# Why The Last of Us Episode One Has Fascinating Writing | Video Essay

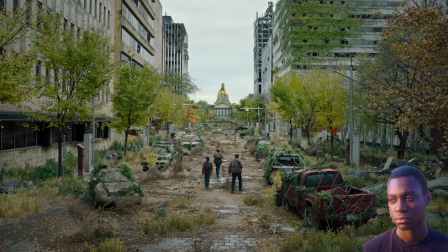0:00 I think The Last of Us is so good that this script basically writes itself. It's tricky though.
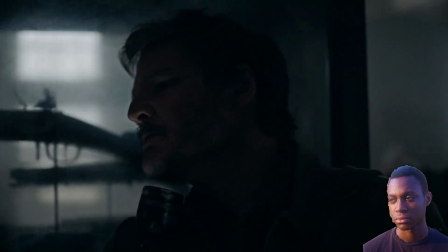0:05 I knew I was going to say something about it but I wasn't sure how easy it would be.
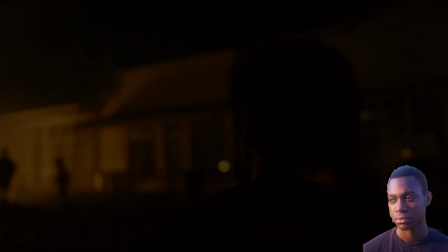0:09 But as I watched, it was clearer and clearer. It's going to be very freaking easy.
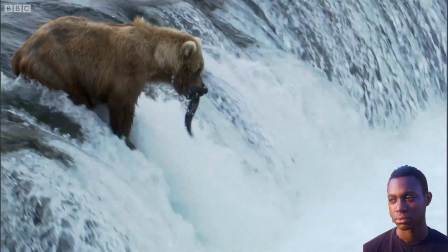0:15 The Last of Us drew me in like a hungry brown bear to a school of salmon and within the first 5 minutes
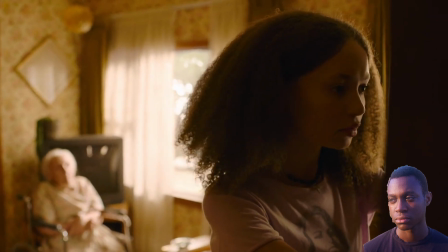0:20 I knew the show was gold but I didn't know why yet and then about 20 minutes in it hit me.
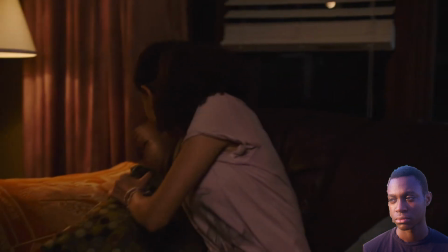0:26 This show is so freaking good at dialogue and subtext that it shouldn't be allowed.
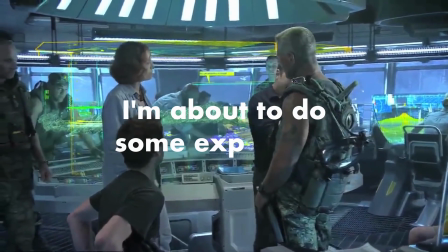0:32 So real quick for those who don't know, dialogue can either be very in your face exposition telling you what the story is so that you can get the plot
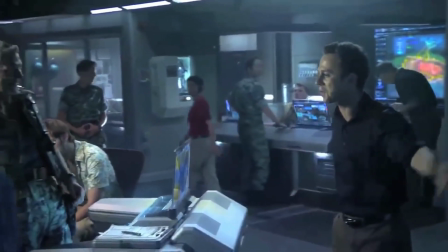0:38 moving which is usually tedious to listen to and requires extremely good acting or directing to cover it up because the writers couldn't find a
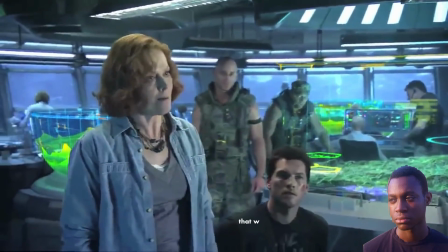0:45 way to do away with it and can easily come off as fake.
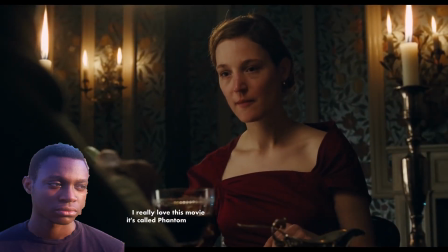0:48 Or it can be so smartly written that the characters feel like real people because some other things in the show are shown to us or hinted at in a smart
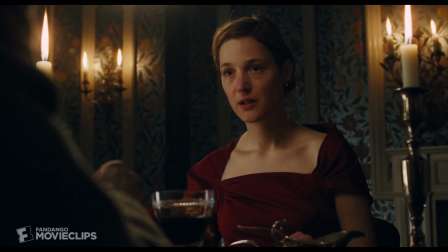0:55 enough way that the characters can talk like real people that know what's happening in their story without having to say it to us
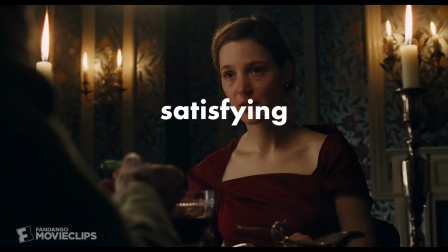1:02 or for us. This is referred to as subtext and it's so much more satisfying for the audience interestingly enough because we aren't being spoon-fed. We're a big boy audience. Did you get that? Okay let's go.
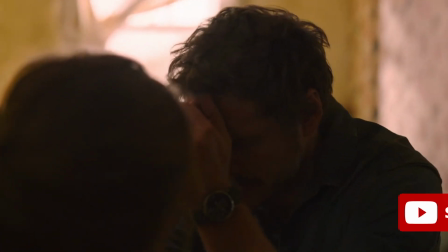1:14 It first hits me in the scene where Pedro Pascal's character Joel is talking to Tess about leaving the quarantine zone and there's so much tension there's so
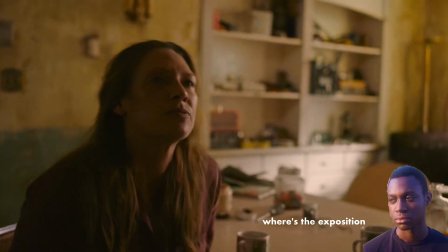1:22 little exposition and as an educated member of the film audience i'm like why why then it clicks you see just a couple of minutes earlier we
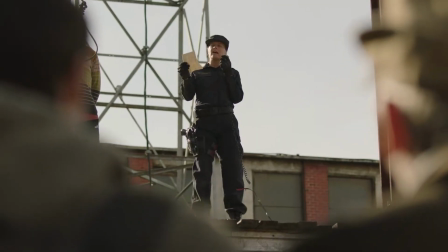1:31 see this and we already know it's dangerous even illegal to leave the qz
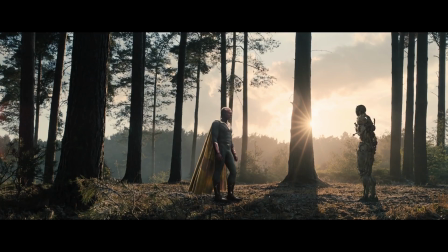1:36 without even being told and my usually spoon-fed by superhero movie brain
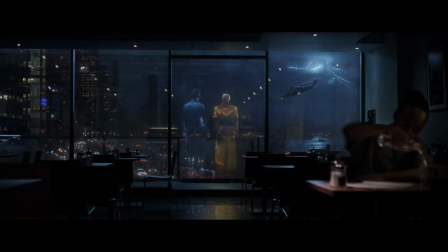1:40 is going exposition where's the exposition while also feeling like but understanding the
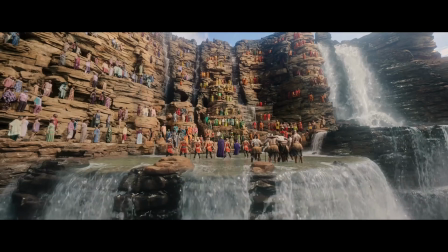1:45 story without being explicitly told feels good though and then I pause. How long exactly have Craig Mazin and Neil Druckmann been doing this to me? And then I realize from the very beginning. Now to start with the episode there's a scene where two scientists are being interviewed on tv as they discuss their points on what they think the next pandemic could be.
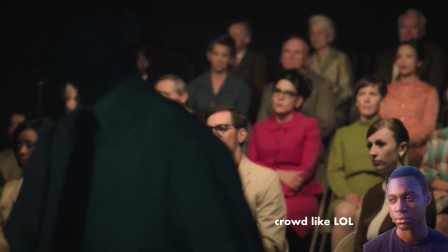2:05 The first scientist said something about viruses and airplanes and the second one is like nope what he's terrified of is a parasitic mind controlling fungus
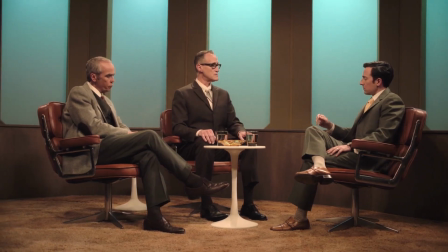2:13 getting strong enough to infect humans due to the earth getting warmer and we are gripped by his delivery of his assessment of the situation and i don't know
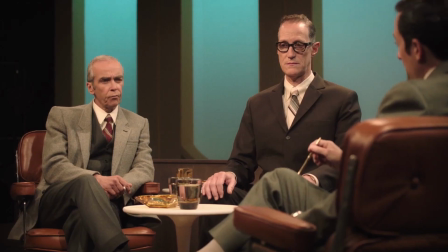2:21 if this is in the game or if it was added in now but wow this is good yeah of course us post 2020 covid era
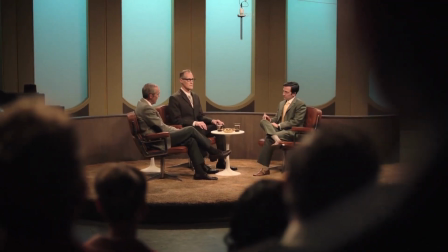2:29 real life humans are probably slightly amused and terrified with what the virus guy says but it sets us up for the conversation about the fungus and the audience
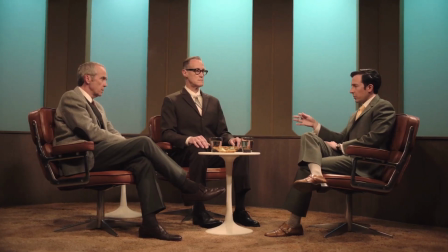2:37 in the show sits gripped by fear and horror as though remembering the 2020 pandemic and
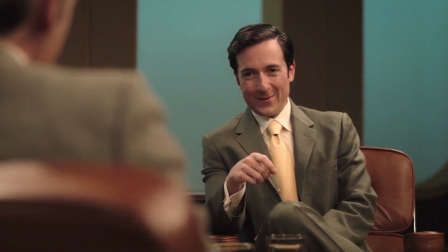2:42 thinking hey what if what if that was this fungus but billions of us billions
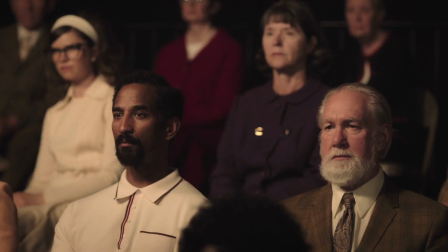2:48 of puppets with poisoned minds permanently fixed on one unifying goal
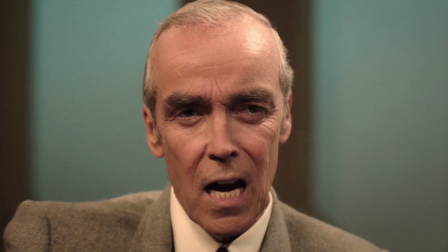2:53 to spread the infection to every last human alive by any means necessary
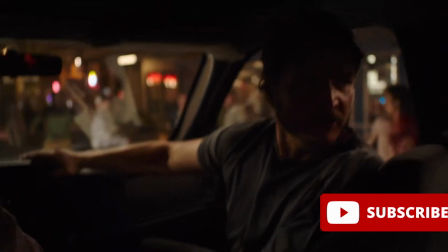2:59 and it speaks to our brains in a deeper way than going all out screaming about impending doom would ever have it's also very effective
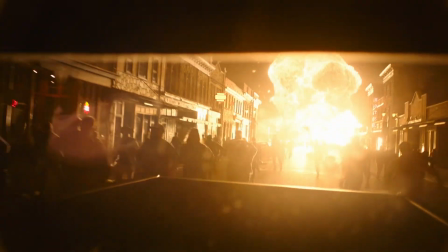3:07 activism i might add and this show does it to us again and again from how tessa and robert her capital at the time talk about joel and what that
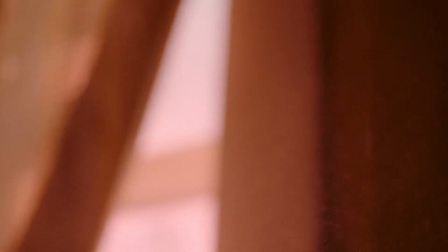3:15 means for how much his character has changed and darkened to smaller scenes like where he moves the cabinet to get his weapons a la john wick and the
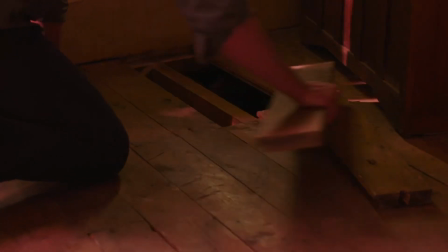3:23 camera and the edit catches the dust that falls off it reminding us that he hasn't done what he's about to do in a very long
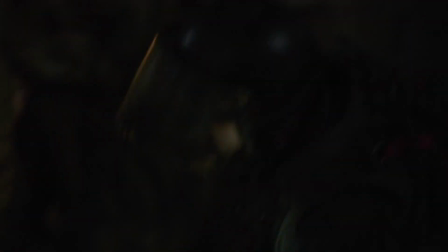3:30 time and then there's the freaking creme de la creme actually there's two the first one is one
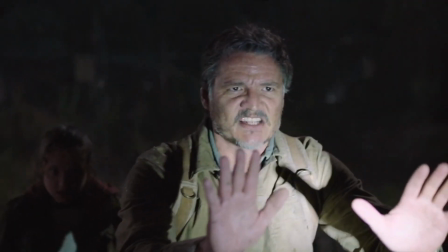3:35 of the final scenes where the sound design and Pedro Pascal's acting just sells the thoughts he's having.
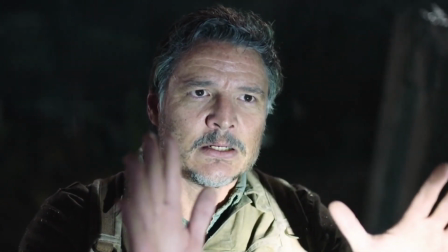3:41 The flashes of his daughter dying in his arms, flooding through his mind and he just can't let that happen again.
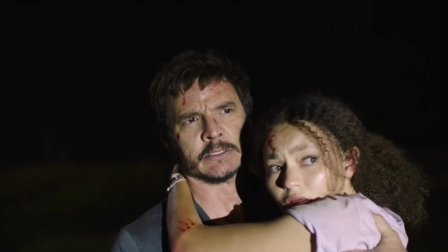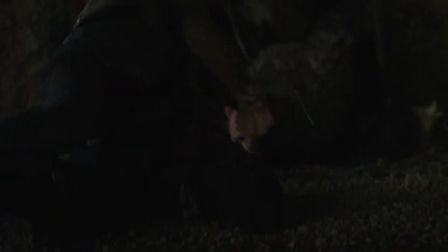3:54 And then this show has the audacity to keep this level of greatness till the last scene.
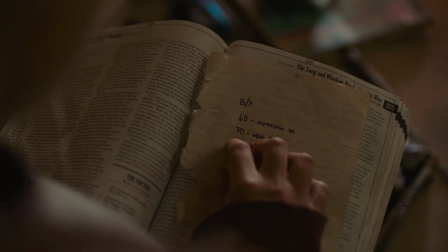3:59 So it's established with Ford that Joe listens to the radio for cues. Using the decades the song came out as a code.